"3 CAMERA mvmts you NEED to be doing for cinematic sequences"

Hey guys, I'm down here in Patagonia, Chile, and today we're talking about three camera movements that you need to be doing for amazing cinematic sequences.
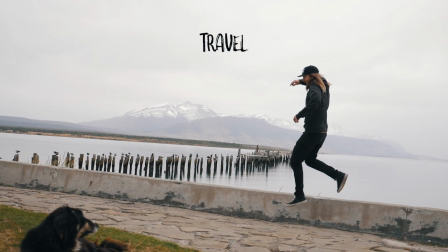Firstly, why are we doing this? We are basically trying to replicate the looks of dollies, sliders, cranes, and other equipment used in movies and films. So let's get right into it. We first want to change our camera settings to 60 frames per second or higher. That will give us the option of slow motion and extra smoothness in our shots. All right, the first camera movement is the pan or follow.
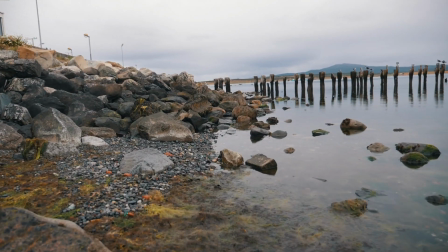[0:42]
So for this shot, you can do handheld. If you have good in-body stabilization, you can use a gimbal, and you're going to want to master the ghost walk.
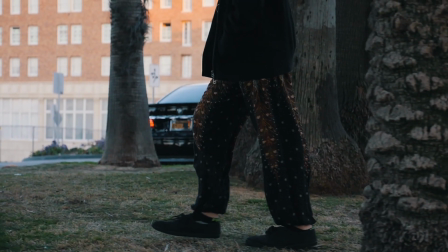[0:51]
Set your focus on the subject, keep your camera steady, and move the camera while keeping the subject in the same spot.
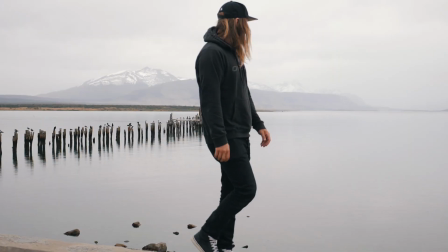[0:58]
The subject is typically moving away from you as you follow them, or across the scene as you're following them sideways. However, this shot doesn't have to be limited to follows or side pans, but you can also follow them in front or even circumnavigate the subject.
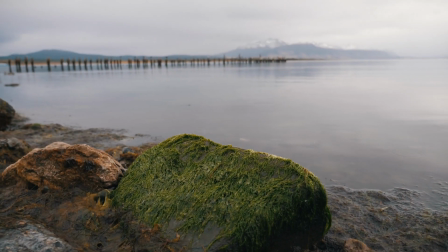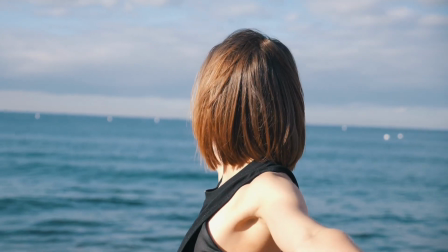Okay, here's a tip. For shots that are far away, for example, you want to have something blurred out in the foreground,
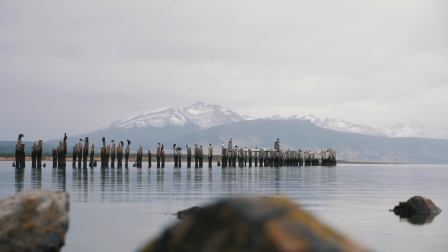[1:33]
the bottom of the frame, so the viewer subconsciously sees the movement that's happening in the shot.
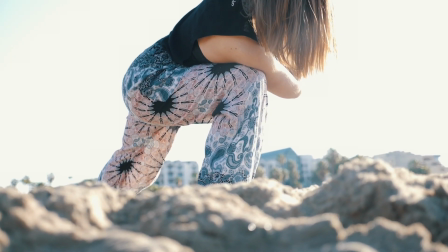[1:38]
So for example, they could be rocks, leaves, branches, anything that will blur out but not distract the viewer too much from the main subject. Okay, camera movement number two. And this camera movement is the pull focus. So for this shot, we want to use a prime lens or a lens with a low f-stop.
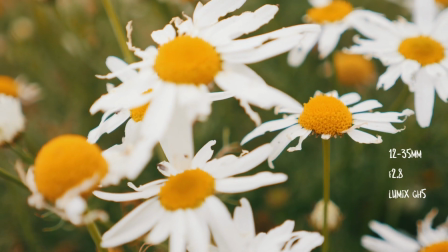[1:58]
So for the shots you're about to see in the video, I'm using a 12 to 35 on a micro four thirds sensor.
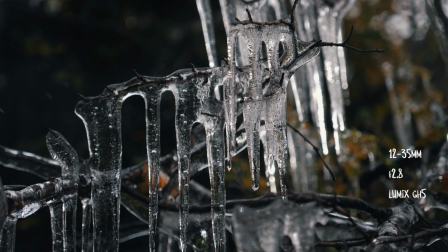[2:04]
I have it zoomed all the way in and f-stop is 2.8.
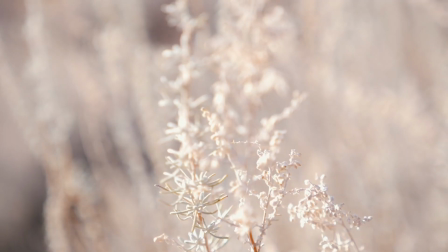[2:09]
Basically, start with the subject out of focus and pull it into focus.
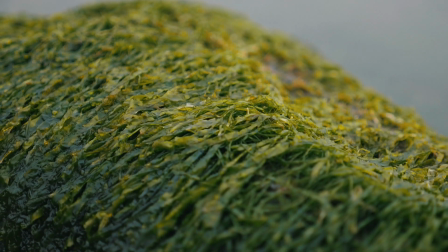[2:14]
So one thing you should know is that the closer you are to the subject and the more your camera is zoomed in,
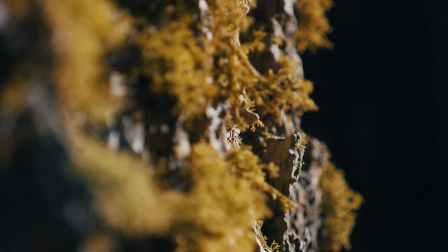[2:20]
the shallower the depth of field will appear. So this movement is great for macro shots and highlighting the little details you don't want your viewers to miss.
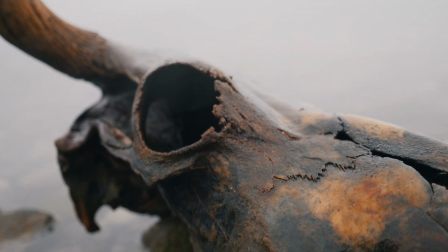[2:30]
In any normal shot with a wide angle or just a normal lens,
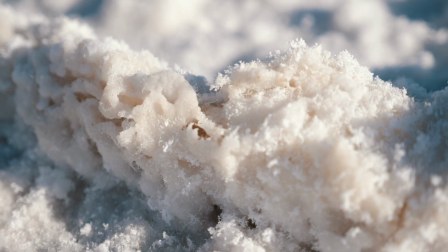[2:34]
the viewer is likely to miss these details unless you get close and highlight them with the pull focus. Examples for usage of this type of shot. It could be for water droplets, snowflakes, sand, leaves, eyes, any sort of details you want the viewer to see. Here is a hot tip for pull focus.
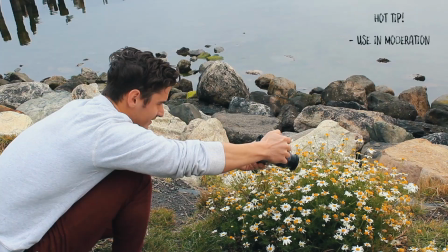[2:53]
To add interest to the shot, roll the camera on a central axis as you pull away from the subject.
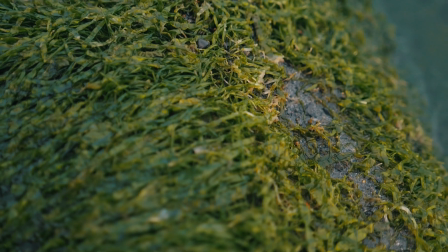[3:01]
This roll will add just that bit extra to the shot. All right, the third camera movement is the reveal shot.
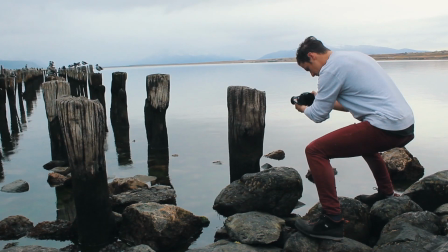[3:09]
So this shot initially hides the subject or the view from the viewer and builds excitement and anticipation for what they're about to see.
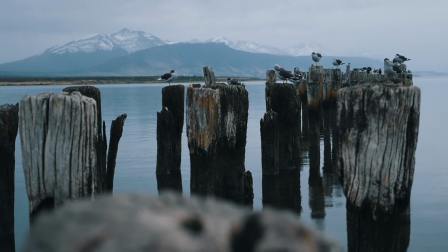[3:17]
Examples, you could start behind a rock, start behind a bush, start pointing the camera down,
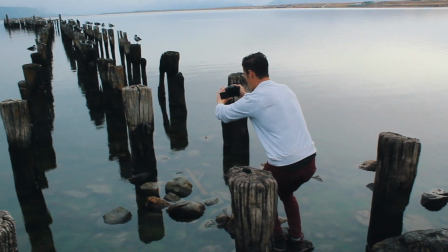[3:22]
and slowly you're going to reveal what you want the viewers to see.
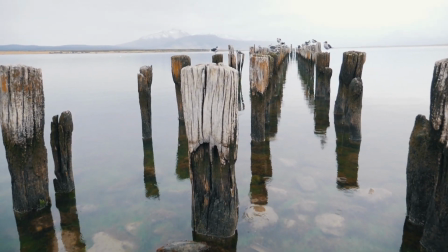[3:26]
So you can also blend two of these shots together, the reveal shot with the pan shot.
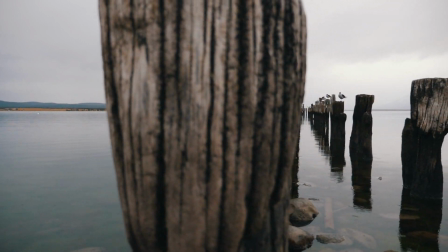[3:31]
So as you're panning across, you can block out a scene with a pole or a tree and reveal a following scene by transitioning from that tree. So this is actually called the mask transition, and we are going to cover that in a future tutorial, but it is something to remember. All right guys, so that is it for the three camera movements that you need to be doing for cinematic sequences. The first shot is the pan or follow. The second shot is the pull focus, and the third shot is the reveal. All right, so if you learned something new today or you enjoyed the video, please give this video a thumbs up.